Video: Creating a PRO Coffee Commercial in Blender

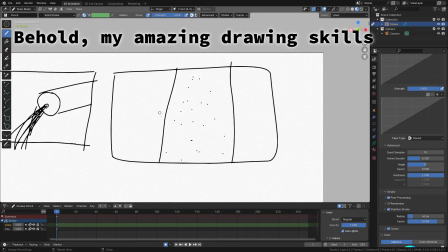0s
1 week ago I started creating a hopefully professional looking coffee commercial in Blender. The plan was to create 6 shots, the first one having the coffee beans just laying around with cinematic lighting. To make this scene I dropped the beans into a pile and used a displacement modifier to make them look more interesting. After that I'll just add a few lights and it's done. This was by far the easiest shot of the ad though.
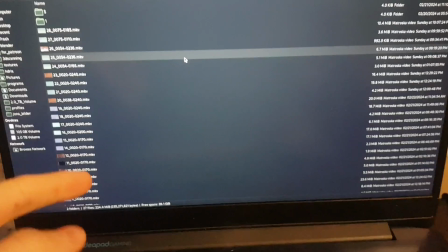18s
It only took about 30 minutes, so not everything will go this smoothly. These are the revisions for just one shot and I didn't even render all the versions.
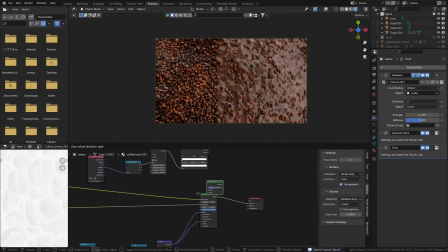26s
Yeah, the second shot was very hard for me to pull off and I'm not sure if I did in the end, because I wanted to have the beans moving in a rippling motion and slowly morph them into coffee from left to right.
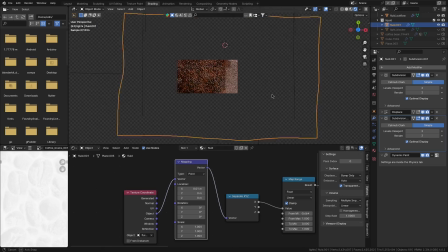37s
To do this I tried a whole bunch of things. Slowly fading out the beans and blending in the liquid, bad. Using the depth pass to mix between the beans and coffee, terrible. Scale the beans down just before they become liquid, not good at all.
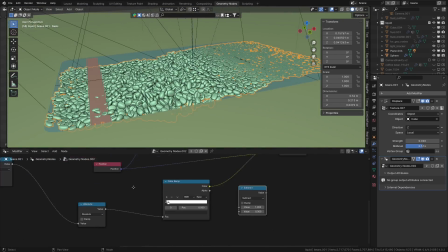48s
Make a geometry node setup to squash the beans into the shape of the liquid, yeah, no, that kind of works.
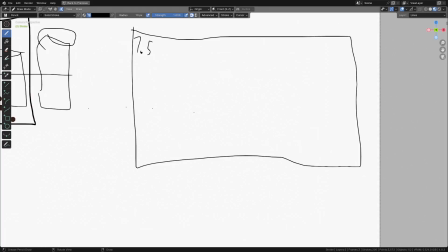53s
Now we just need a better camera position and we can move on to the next shot, which is going to be the coffee can emerging from the liquid the beans just turned into.
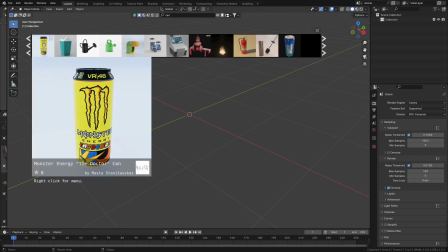61s
For that we need 2 things, the can and the liquid. So first, for the can I downloaded a model off of BlenderKit, redid the textures and added some condensation.
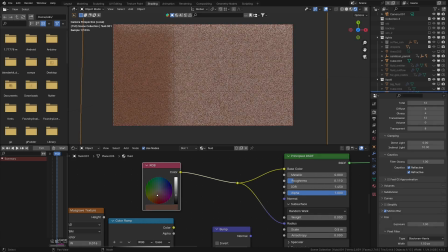68s
Then to make the liquid I'll just use a plane, give it a brownish color, some subsurface scattering and a moving noise texture to make it ripple.
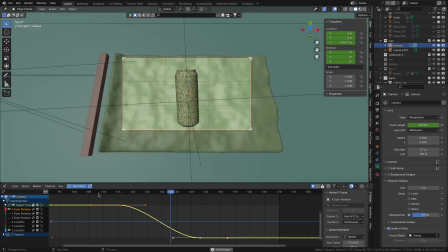74s
But there is a problem, because now when the can emerges it doesn't have any effect on the liquid.
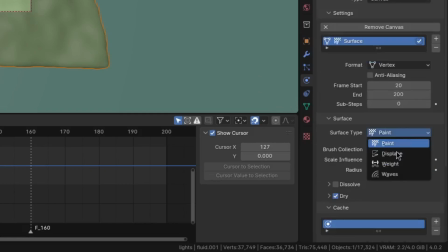79s
So to fix that I just added dynamic paint effect set to waves to make it cause, well, waves. So now after some lighting, the third shot is done. For the fourth shot I want the can to open with a satisfying click and spray a bunch of its contents everywhere. Wouldn't be that pleasant in real life, but I think it's gonna look cool. To do this I imported the can and added 2 shape keys.
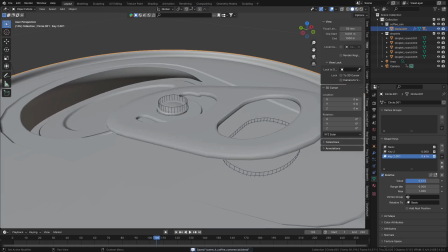97s
One for just the tab being pulled up and the second for the can actually being cracked open.
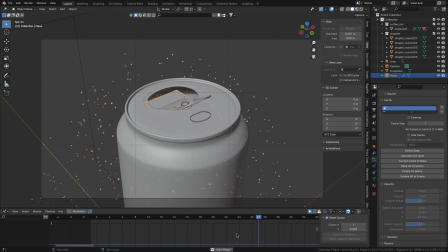101s
Then once the can opens I'll use a particle system to spray out a bunch of coffee mist, as well as adding a fluid simulation to spray out a bunch more coffee. Initially I had the can against just a black background, but I thought that looked very boring, so I downloaded an image of a coffee shop and put it in the background. When it's out of focus you can still tell it's just a picture.
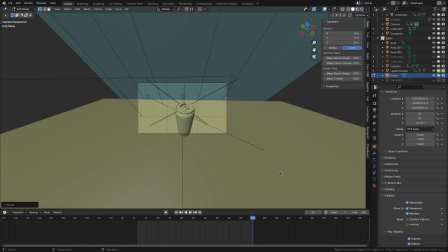118s
So to fix that I added a table in the foreground for the can to sit on, as well as putting a bunch of assets off of BlenderKit onto that table. By the way, I also have an affiliate link for BlenderKit in the description, and if you use it you can get 10% off of their paid plan.
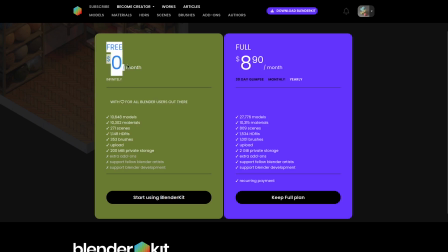131s
I really recommend BlenderKit, even if you just use their free version. It's very useful. But yeah, after adding some more camera movement, this shot is done as well. So thank you, next shot.
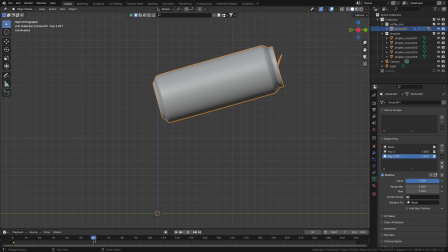140s
The plan is for the newly opened can to pour out some of the coffee. So I animated the can to tilt forwards and again added a particle system for some spray.
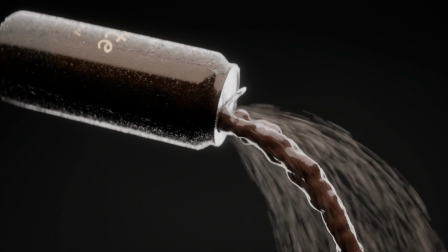147s
I also tried using a particle system for the liquid as well, but that looked very disgusting, which seems to be a theme for my first attempts at stuff.
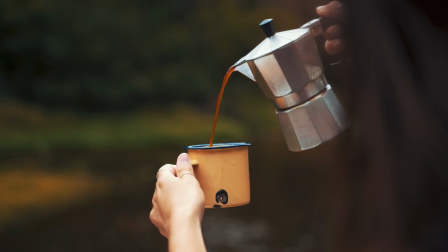154s
The way I ended up fixing this is I realized the stream of coffee has to be very smooth for it to look appetizing.
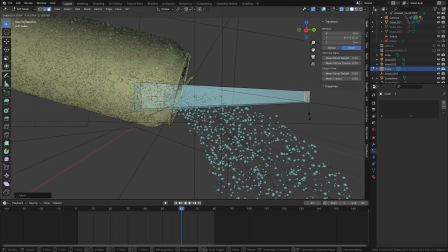160s
So to do that I added a cube, stretched it, subdivided it, made it smaller on one side and animated it to leave the can along a curve.
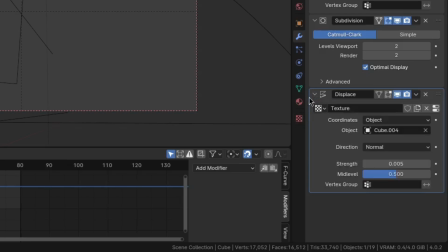167s
Also, to make it look like it's actually moving, I used the displacement modifier set to object coordinates and animated that object. And boom, there it is. I actually ended up quite happy with this shot. For the last one I'm just gonna reuse the environment of the fourth shot and animate the cans sliding in one after the other.
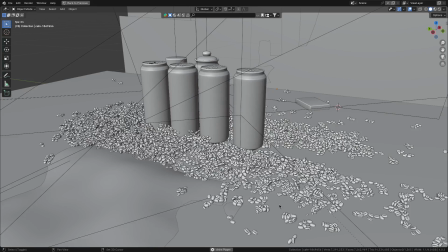181s
I also wanted a lot of coffee beans for the cans to kind of move out of the way, but I had the problem where the beans were just too much for my computer to simulate. So what I did is I made a couple of bean clumps and then simulated those clumps. So that way I was able to simulate a lot more coffee beans.
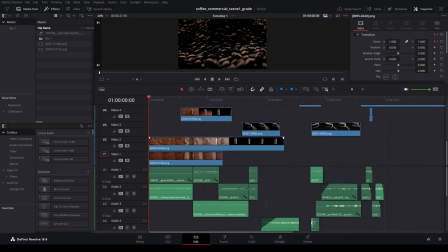196s
But now after some sound design and color grading, here is the final result.
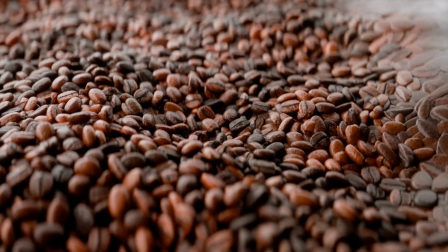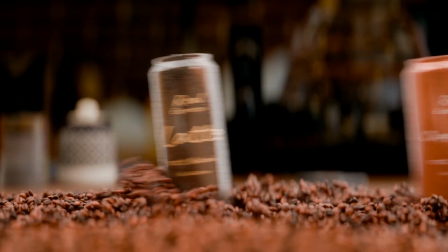I hope you liked it, and if you did, I'm also currently open for freelance work, so if you want me to create a commercial like this one for you as well, or any other type of CG work,
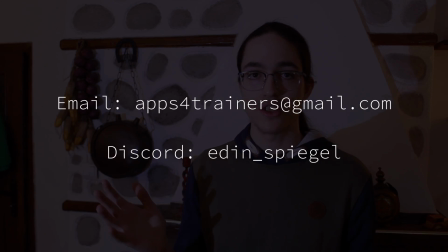225s
then send me an email or contact me on Discord. But yeah, thanks for watching.